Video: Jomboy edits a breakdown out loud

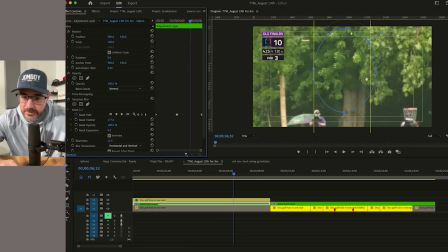So it's in the middle, and then I'm going to cut those in half and find the disc, and it's over here now.
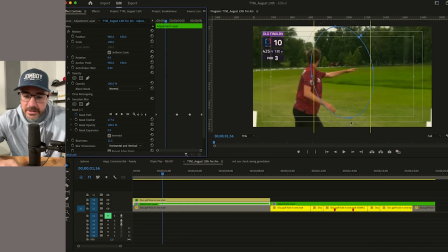And then cut it in half over here, and this is, we'll have him and the disc. And now I will drag it,
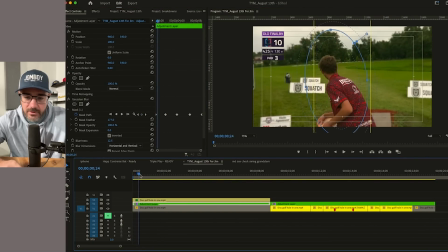since we have like it cut into quadrants, and in between the quadrants, make sure that it's good.
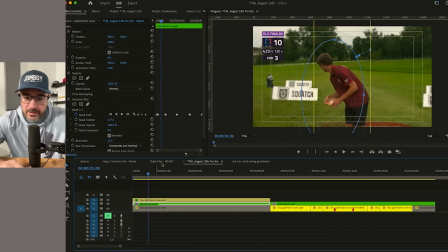So there's a lot of movement at the beginning. So I want it, see, like that's, because he whips so fast. I kind of need a time in that.
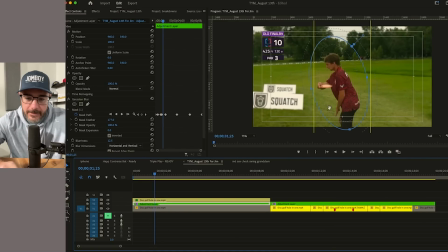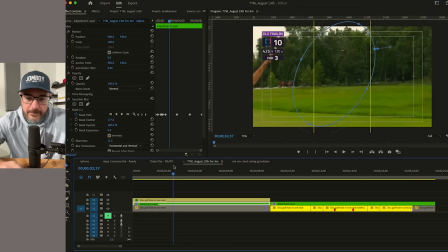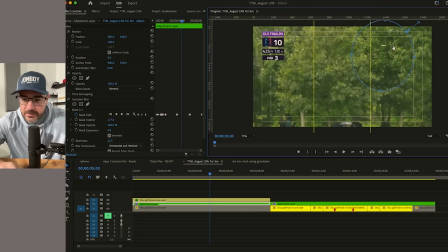Oh, totally lost it. Make it a little smaller. Totally lost it. So let's see. Not centered. Cuts across the screen.
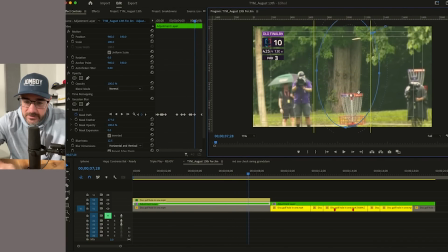And then when the basket comes into play, I just want the basket to be, I want the audience to see the aim. So I might even,
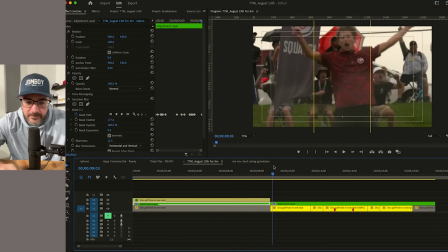okay.
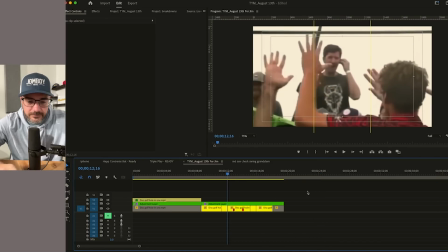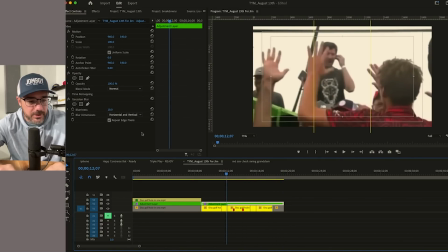I could do the same thing here, but I think what I'm going to do here is do a 15% and invert it the same way, feather it a ton, and I'm going to put those safe margins. Oh, they're already on. Duh. And just kind of like see this.
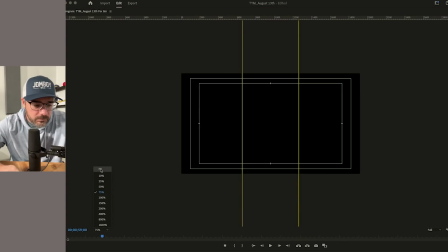Oh.
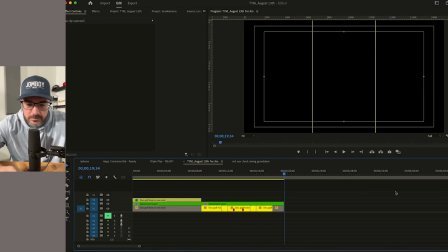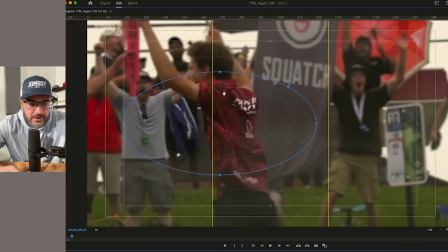Where's my mask? Okay. See how this blue is on that little dot? I'm just going to square it up. So that's on that dot, and this is on that little hash, and now this is like,
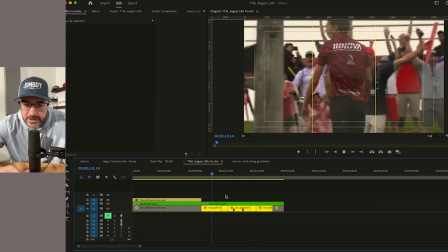so the very center is in focus, and the outside isn't, and that'll just help people not wander a little bit.
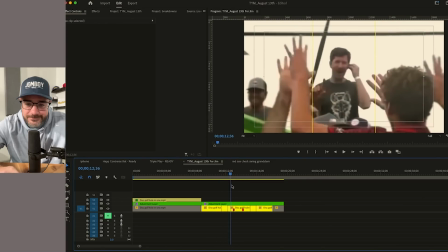I do I want people focusing on this guy?
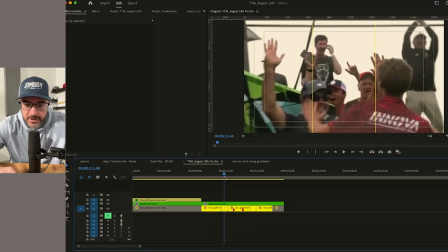He's a distraction from the hand, and I want that joke to be quick, so
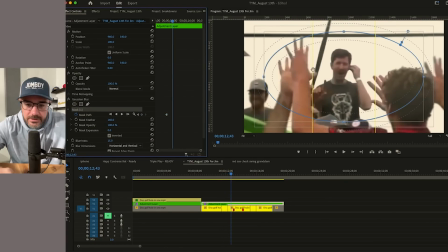I actually do think I'm going to try and like focus on just this hand here.
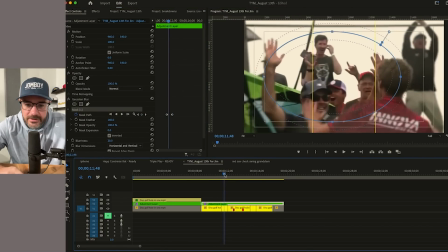Put that at 20. Because I'm going to say, part of my joke here is
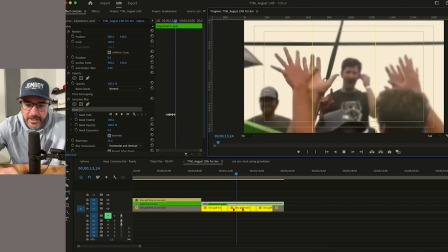that's thumb to middle of the hand, right? So we'll stay on that.
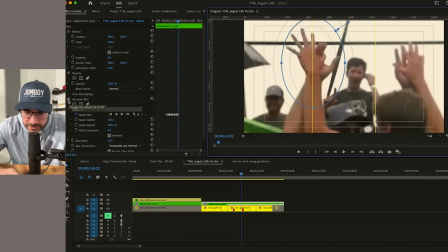So again, if I toggle this off and look at that dude, look at like that Eli Manning looking dude's face, now you might focus on him.
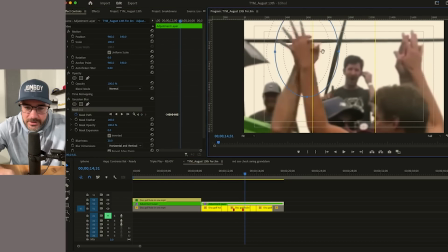I'm trying to get it so you're not really, and you're seeing what I'm talking about, which I'm talking about this hand. But I quickly go from that hand to the thumb hug over here.
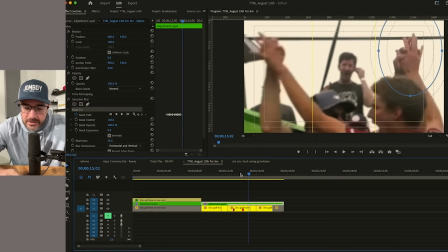So we're going to need to slide. So boom, and then you wouldn't even notice this in your eye, but it does happen.
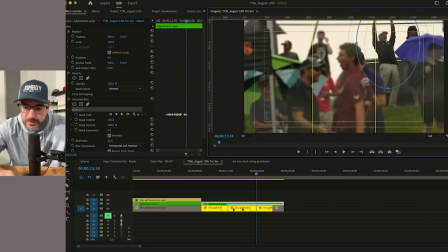That guy's funny. We can focus on him for a bit. Maybe I'll say something about him.
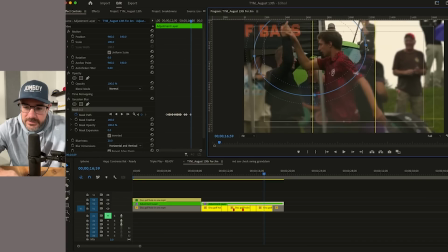And then eventually we got to get back to the high fives. Look at that guy's face. Oh shit! I keep finding funnier things.
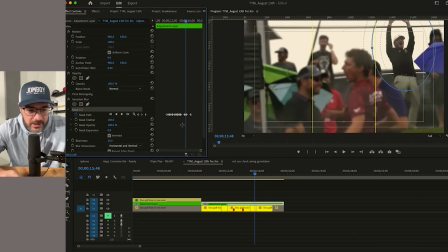I got to get at it because it's supposed to be a quick hitter. I don't want to talk about all those people. I'm actually going to get off this guy as well.
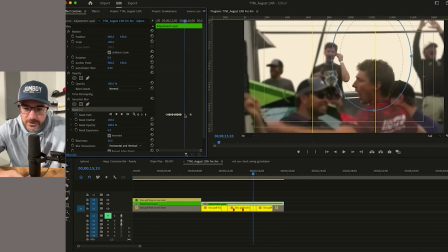Don't want that. If this was deeper into the video and wasn't the opening shot, then I could focus on all these fans.
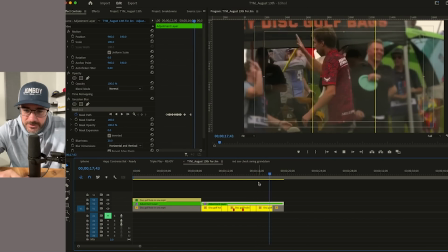But it's supposed to be like 15 seconds long.
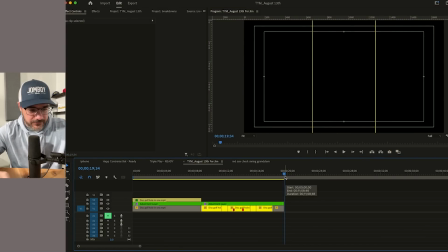All right, there you go. So that's the first 19 seconds of the video.
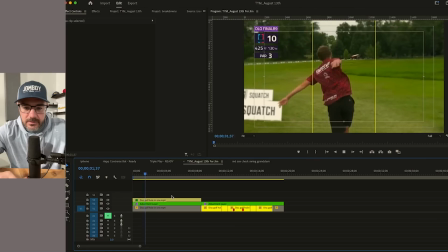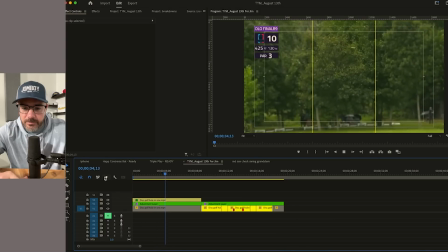425-foot par 3.
I forget his name.
Tosses it up there, gets the hyzer.
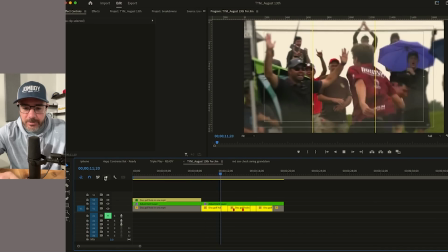Bam, hole in one. Everyone's up off their lawn chairs. High five weirdness.
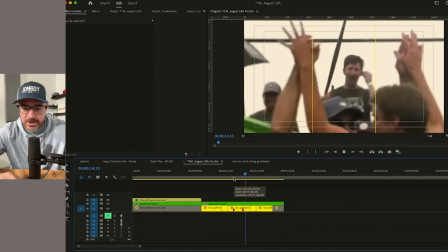Yeah, high five weirdness. Thumb to palm. Well, I think that's got to go
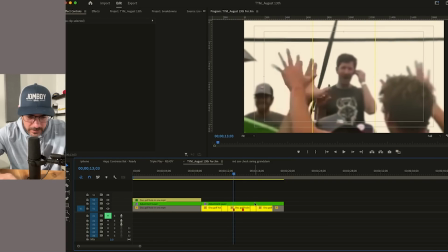slower. I think I'm going to be able to get that off in time. Bummer.
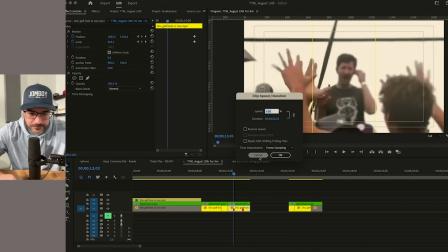So I got to go slower here, which means it's got to be like 5%.
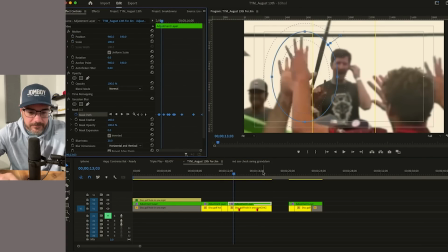And then did that fuck up the masking? Did.
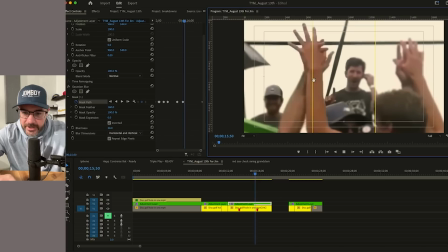Well, thanks for watching. If you're watching at this point, if you're just like have this on in the background, I appreciate it. This is, I'm not a liar.
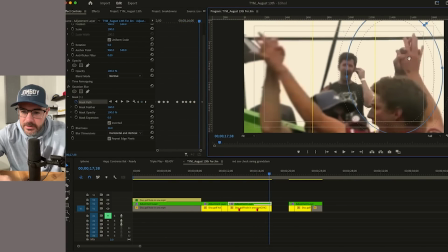It's just editing out loud. Probably boring to some, probably boring to most.
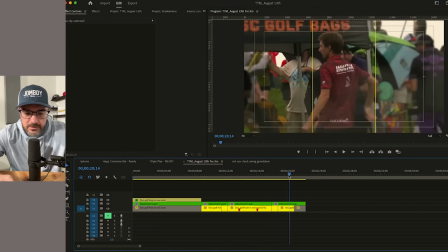It is actual, like,
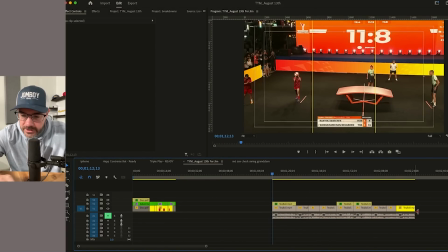I am actually editing this, so it's not like I'm trying to make an editing tutorial. If I was doing an editing tutorial, I think this would have a lot more easy to follow.
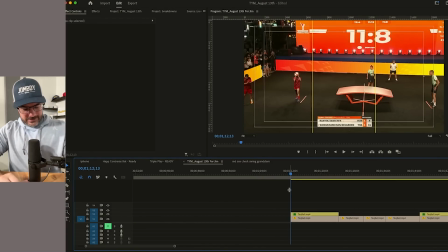This is literally just me editing out loud. All right. Next up, we got Tech Ball. Thailand team is 1 point away from winning. It's tied 1-1. Do I need to make that more easy to follow?
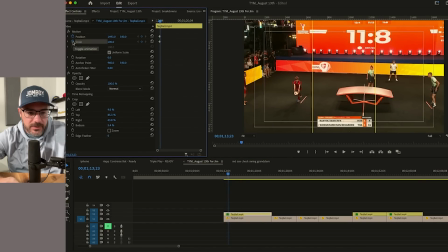I think so. So what I'm going to do is I'm going to, right before the action of the serve, I'm going to have the score bug really big,
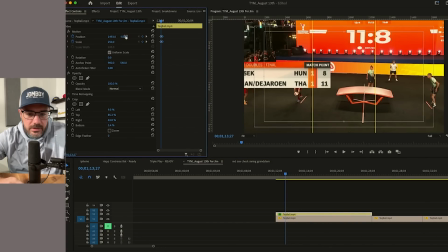like centered. View guides, crossfire, and then what I'm doing is I'm just centering the blue dots. So now it'll be
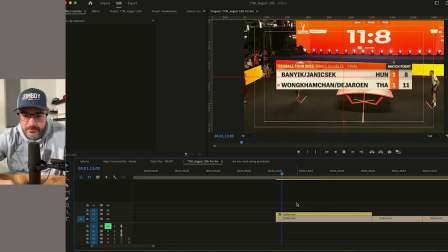Wangkam, Chan, and Dejur. You know what? Thailand.
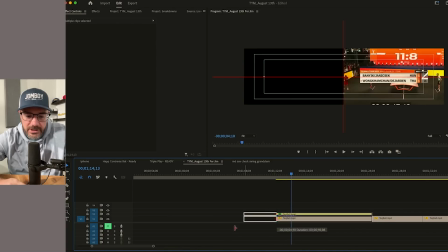Do I need to give myself more space?
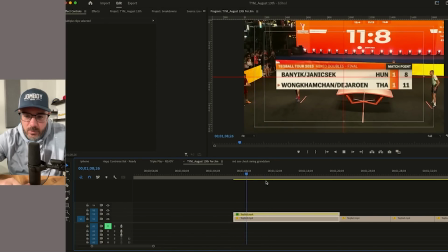See, let's go to Tech Ball, where Thailand's 1 point away from winning the whole thing.
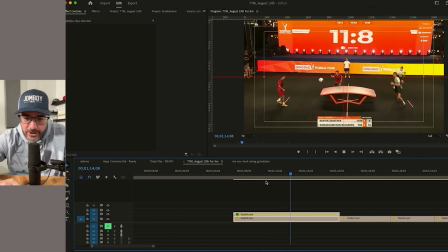The serve is good. Kicking, header, kick, big slam.
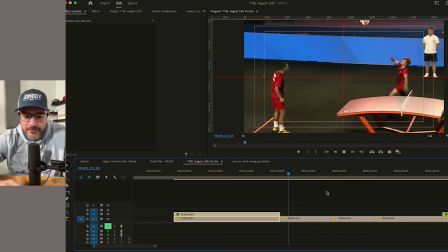Oh, misses. It hit the net.
Because everyone's wondering right here, like, wait, why wasn't that good? So I say misses. And I'll just come here. That's a replay.
So, big slam, but it misses.
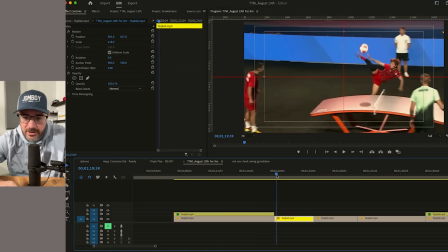Hungary wins back Hungary wins the point.
Why did it miss?
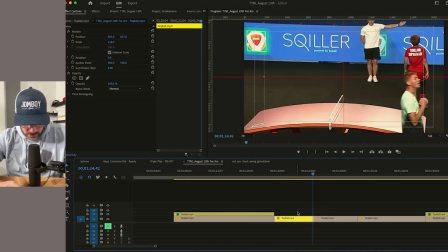Oh, that's a fun replay. Still doesn't really show it.
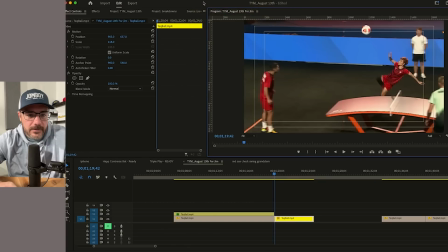Okay, so clear guides, iPhone vertical.
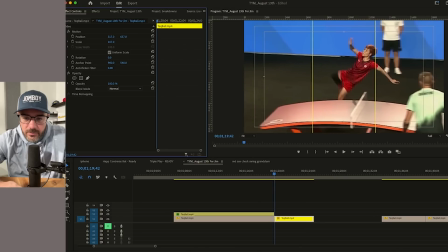We need to show why this wasn't a good point.
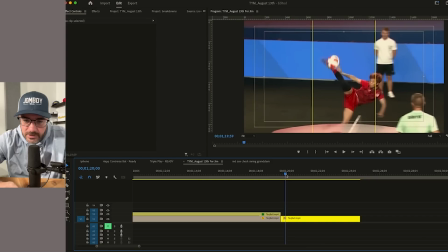Even in slow-mo, it goes so fast.
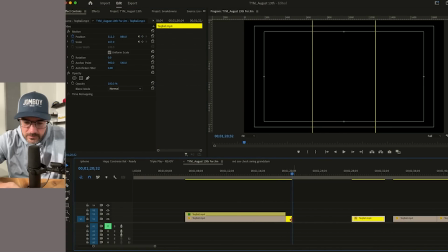So I think I need to go like, that needs to maybe be like 10%.
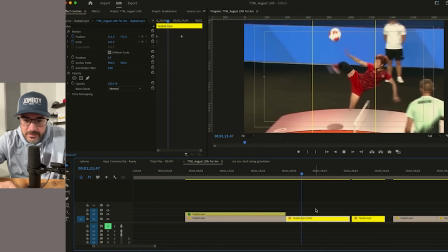Like that's, we'll do 20.
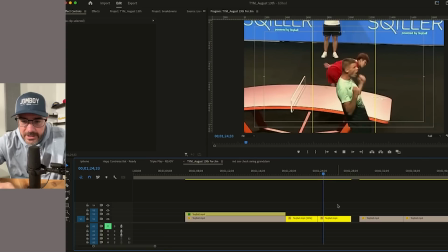Yeah, there we go. So it didn't hit, it hit the top of the net, and then I like the transition to that guy.
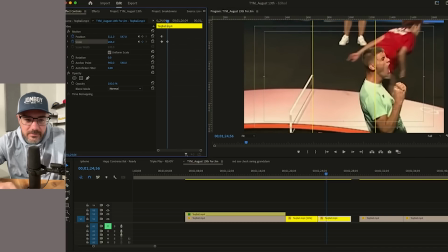We'll zoom in on him a little bit so he fills up the frame more.
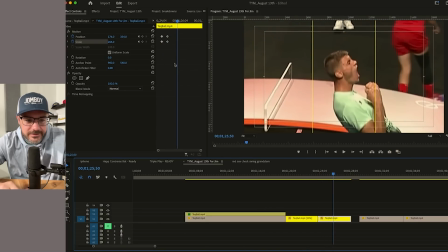He saw it. Oh yeah. Oh yeah.
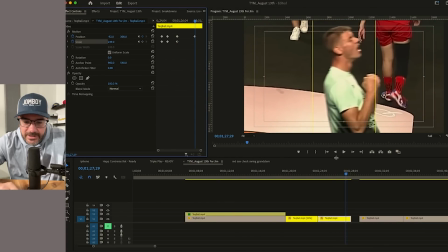So I'm just toggling the keyframe so he stays in that iPhone center frame a little better.